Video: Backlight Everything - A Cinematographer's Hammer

Hello everybody and welcome back to another breakdown. Today we are looking at, I think this was a Super Bowl commercial, might have been 2017, 2018, shot by Patrick Scola. I don't think we have done any of Patrick's work on the podcast or on the channel, so this is going to be new. It's a really good commercial when it came out, very popular and it looks great and we're going to analyze some of the things that make it look great and how they fit into the framework and what little tricks that we're doing to get it to look this way. And when I say we are getting it to look this way. I have nothing to do with this. This is just me trying to understand what Patrick is doing so that hopefully we can do it and make everybody's work a little bit better. So let's go straight into it. We don't make this thing too long. This is the spot that we are doing.
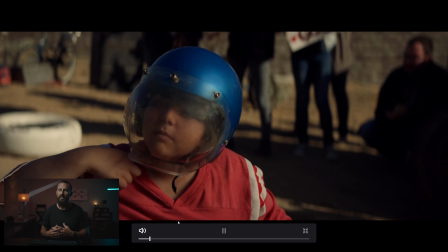You take a little look at it. We're on go-karts. It's kids. Softened light. Pops is here.
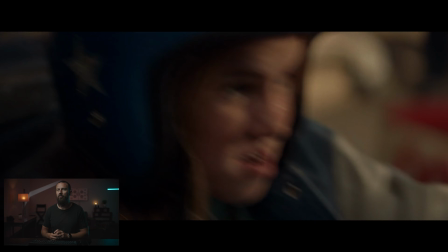He's supporting his daughter. She's gonna go racing. Here we go. And we're off to the races.
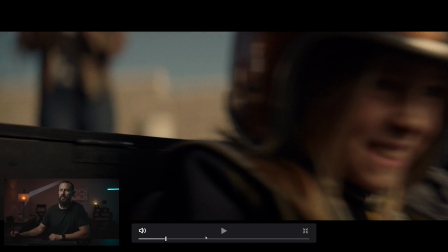Backlit. Little, what was that little matte box filter glare there
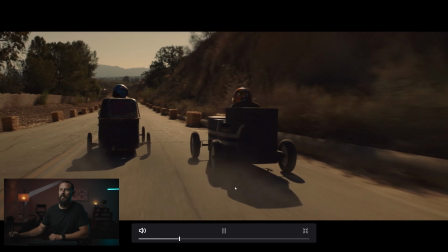and here we are more backlit stuff this way is backlit looking at their
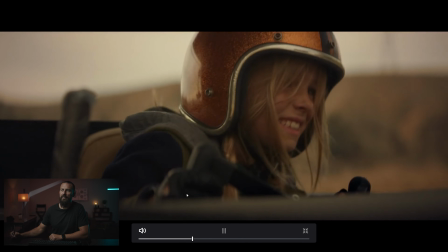faces backlit everything is backlit there's drama there's water because
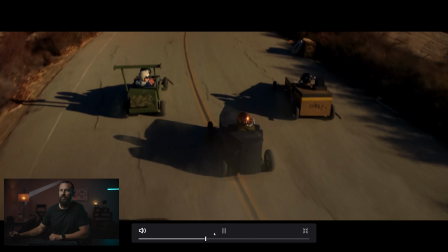it makes it cooler and you get the idea all right racing down the hill it looks really nice especially the
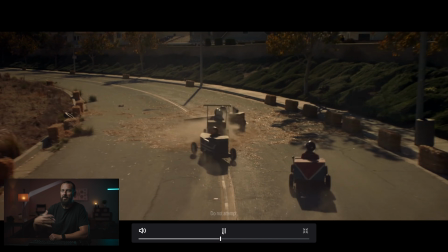close-ups when you cut in and you can't really tell the difference because the action is so quick and because well
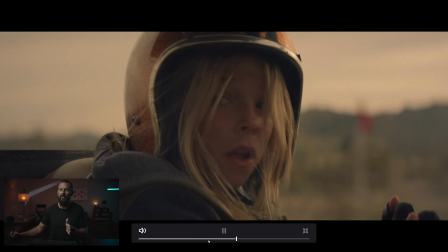this is basically why we're looking at it so you can see just how quick it cuts so the lighting changes that we're going to be talking about when you see it in
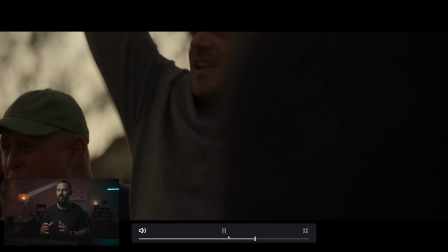the ad all put together it nobody notices right there's no chance that you're going to see why it's always backlit and be like wait a second i
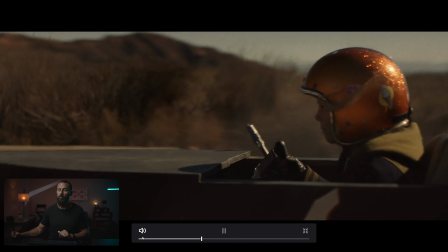thought she was racing this way but in fact she's going this way so no that's what we're looking at today right uh fairly straightforward but we're going to look at how yeah you go wide on the back uh you go backlit on the wide stuff but then as we go in do we change the light how do we move it where do we bounce from do we soften it off how do we deal with the shadows because it's
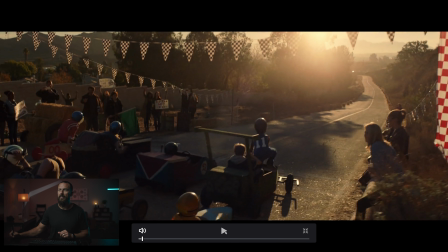not going to look like this, right? This is like your classic sun just out of the shot backlight wide frame.
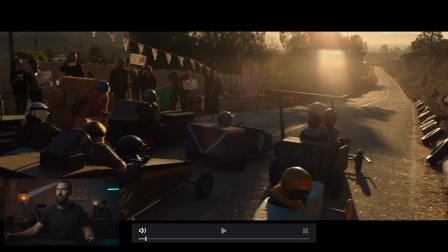This is what we're going for. You can see if we switch this way, you see this little thing. What do they call that? The gate flare or something where it cuts off there. And there's a name for this and I don't know it or I can't remember what it is. But this is what you're going for in a classically backlit wide scenario.
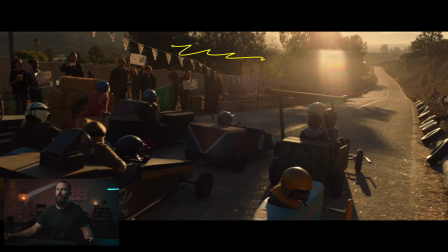You are going for shooting into all this shadow, shadow all in here, shadow wall here. The sun is not in the shot, right? Because the sun is just up here, hanging out. You want the sun not in the shot, because then it creates these little tiny edges of light, right?
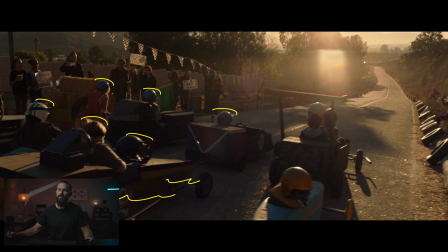This is where the interest is. The interest is in the edges. And then this all stuff is all backlit, dark, down, because we really just want the contrast. You want the variance to keep things exciting and interesting and to create depth. And here, in terms of composition, I mean, we have the camera moving down and to the left this way. but just look at the composition here.
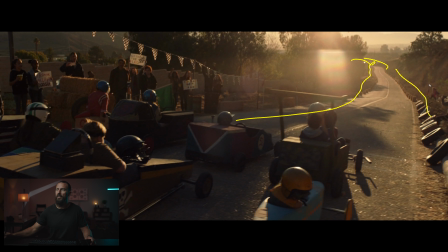You got road stretched out. It goes around the corner, so you can't see where it goes. Again, everybody backlit, nice, creates some depth. You got multiple layers in here. You got one first row, second row, little guys and gals there getting ready to race. Then you got people in the background. You got all the trees and everything. Backlit is key, right?
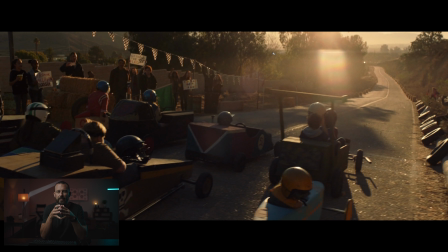So backlit here, you think to yourself as you're doing the schedule, okay, we're going to be backlit for the wide stuff. I want that to be low sun, but you don't want the sun here in the shot, because that's going to throw out all of our contrast ratios. This big shadow will be covering up all of our racers, so you won't get this long effect on the shadows on the racers because this will all be in
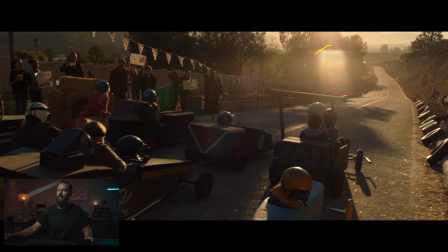shadow because it will be behind the tree and it'll be creating all these problems and just make everything real flat. And we don't want flat, we want interest, we want contrast, we want intrigue. So apart from just getting the light right, it's also getting the schedule right here. You don't want the light coming from over here and when I say over here, I mean behind the camera, right?
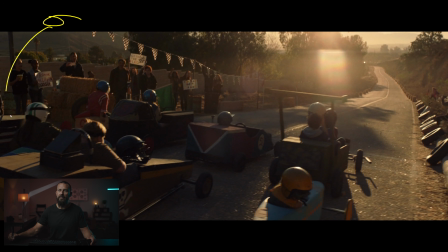This is not just left of the camera. This is behind the camera. You don't want all the light coming in this way because then this is going to be all front lit and you're not going to get any of these cool little edges. There's going to be very little darkness, the trees. It's going to look like Christmas time on the trees back there. It's just not a good look. You don't want to do that.